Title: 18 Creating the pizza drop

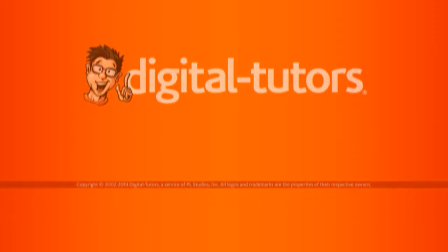0:01 In this lesson, we're going to be animating the pizza drop.
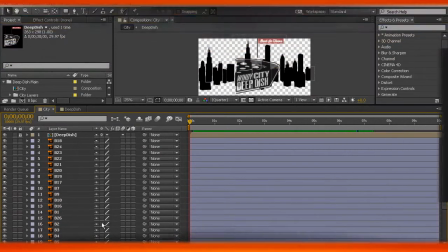0:07 Okay, so for now, I don't really want to deal with the pizza and the flag both.
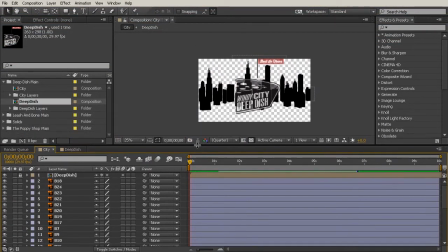0:14 I just want to deal with the pizza. So what I'm going to do is come over here to my deep dish layers
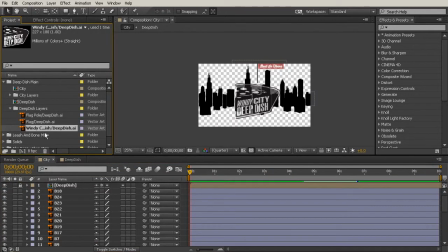0:22 folder and just grab the Windy City deep dish layer and drop that in here. Scale it up so that it matches kind of what I had going on with the other one. And that's just going to help me to not have to deal with this other one for now.
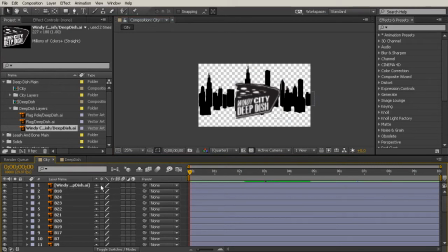0:41 So I'll just delete that comp out of here. And I'm going to turn on my continuously rasterize so that it looks nice and crisp. And then I'm also going to turn up the contrast on that layer because you can see that it looks a little bit gray.
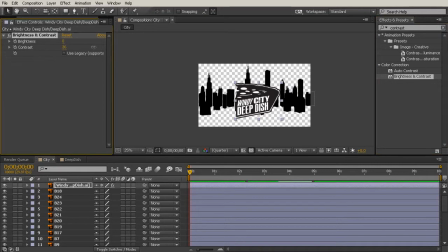0:57 So we'll just drop that effect on there, turn it all the way up to 100. And if you don't have your effects and presets panel open, you can always go to Window and choose Effects and Presets.
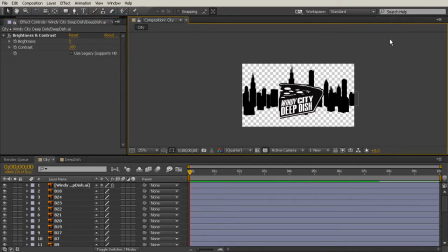1:08 Okay, so effects and presets, we added our contrast. Now we're ready to animate.
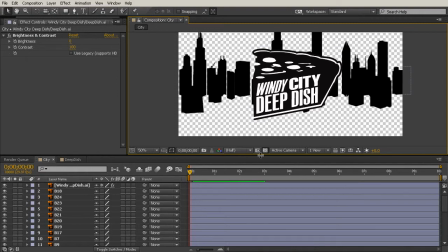1:13 So I'm going to give this a little bit of anticipation to make it just really dramatic.
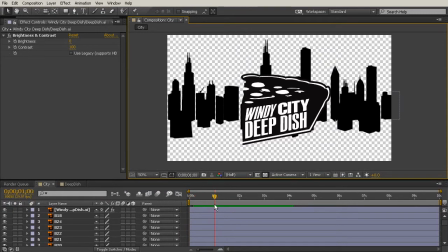1:18 So let's wait 1 second before the animation for the pizza even starts. So I'm going to go so far as to pull that layer forward so it doesn't even begin until that point. And then I want this animation to happen fast, like maybe only 5 frames.
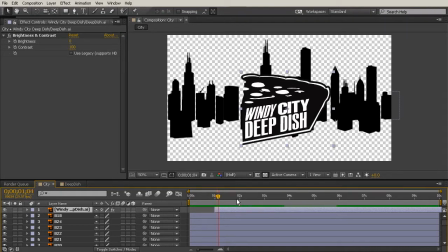1:34 So let's go forward 5 frames using the page down key. And we'll go ahead and set a position key for right about there. Maybe even move it over to the left a little. Okay, so I'll hit the P key to bring that up and hit my stopwatch.
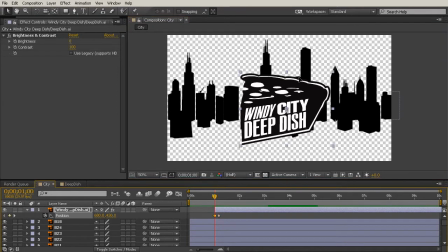1:53 And then we're going to go back to the beginning of the layer, hold shift and pull it up and out of frame, just like that.
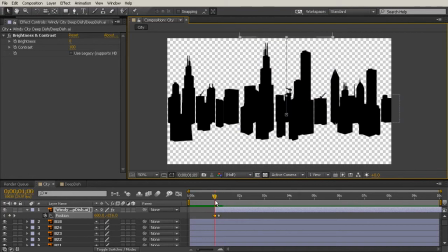1:59 So it's going to come in here and hit. Now you'll notice that is not a very realistic looking drop, but we do have this really nice little bit of anticipation at the beginning where it's like, what am I looking at? It's so still, and then bam, there it is. But it's just kind of coming in all at the same speed.
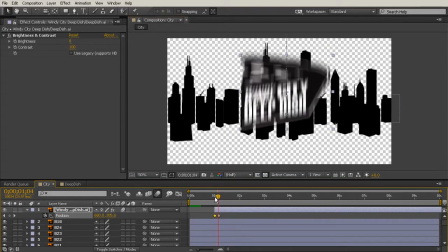2:18 And even if you turn on motion blur, 2 linear keyframes are not going to cut it.
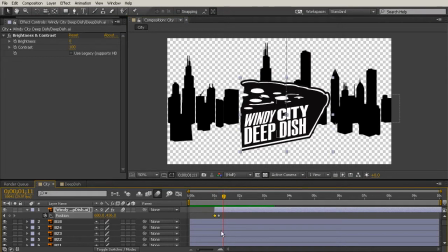2:22 Now you also don't want to just easy ease those because it's going to make it look really
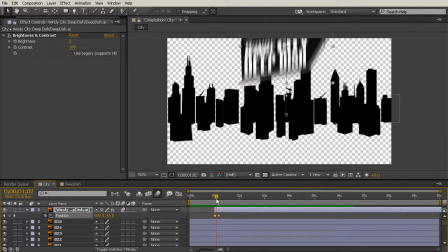2:28 strange as far as starting to kind of hover when it reaches the ground. You want it to look like it hits. So right now it does look like it hits, but it also just feels like it's traveling at exactly the same speed.
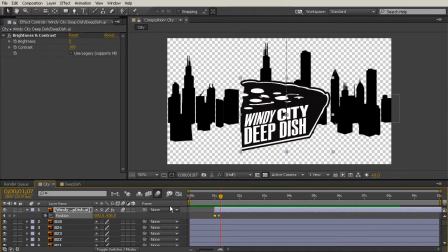2:42 Really, really boring. So let's fix that by using the graph editor.
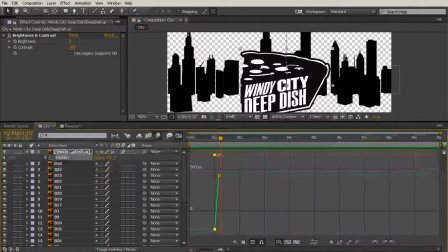2:47 So I'm going to open up the graph editor, select my Windy City deep dish position, and we're going to separate our dimensions because nothing's happening in the X. So you want to make sure you deselect and then select the X,
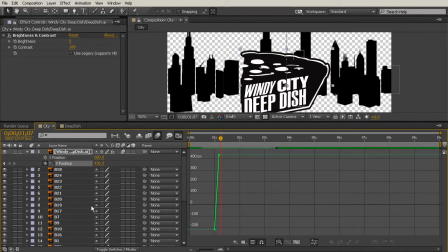3:01 then turn off its little stopwatch. We're just going to deal with the Y. Now, right now, it's extremely linear, you can see, but we need to come in here and start changing our speed over time a little bit.
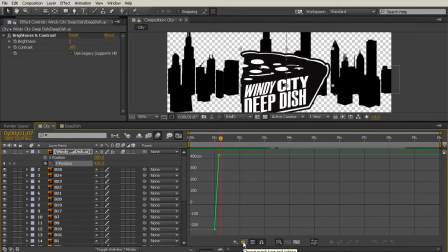3:16 So instead of messing with the value graph, which is what we are defaulted to right now, I'm going to click that choose graph type and options and change to the speed graph. And now you can see that what I'm looking at,
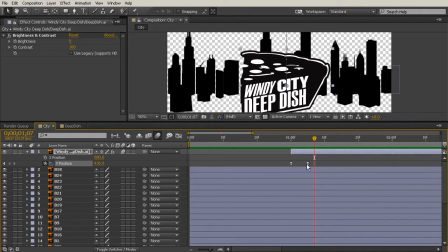3:31 and even if I come back out here to the regular keys, it's changed those to easy eases, which is not what we want.
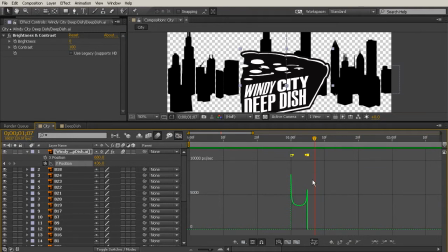3:37 So what we can do is start to come in here and select these and change them. So what I want to do is start out slow and move to fast. And even though that seems like why would it be going slower at the beginning, the idea is to just show the contrast that we maybe see it for a second longer at the beginning and then it's going to plummet.
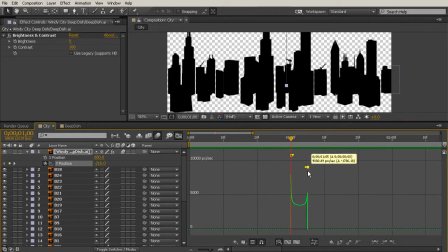3:57 That's going to make it feel a lot heavier. So by selecting the second keyframe, I can pull that all the way down to the bottom.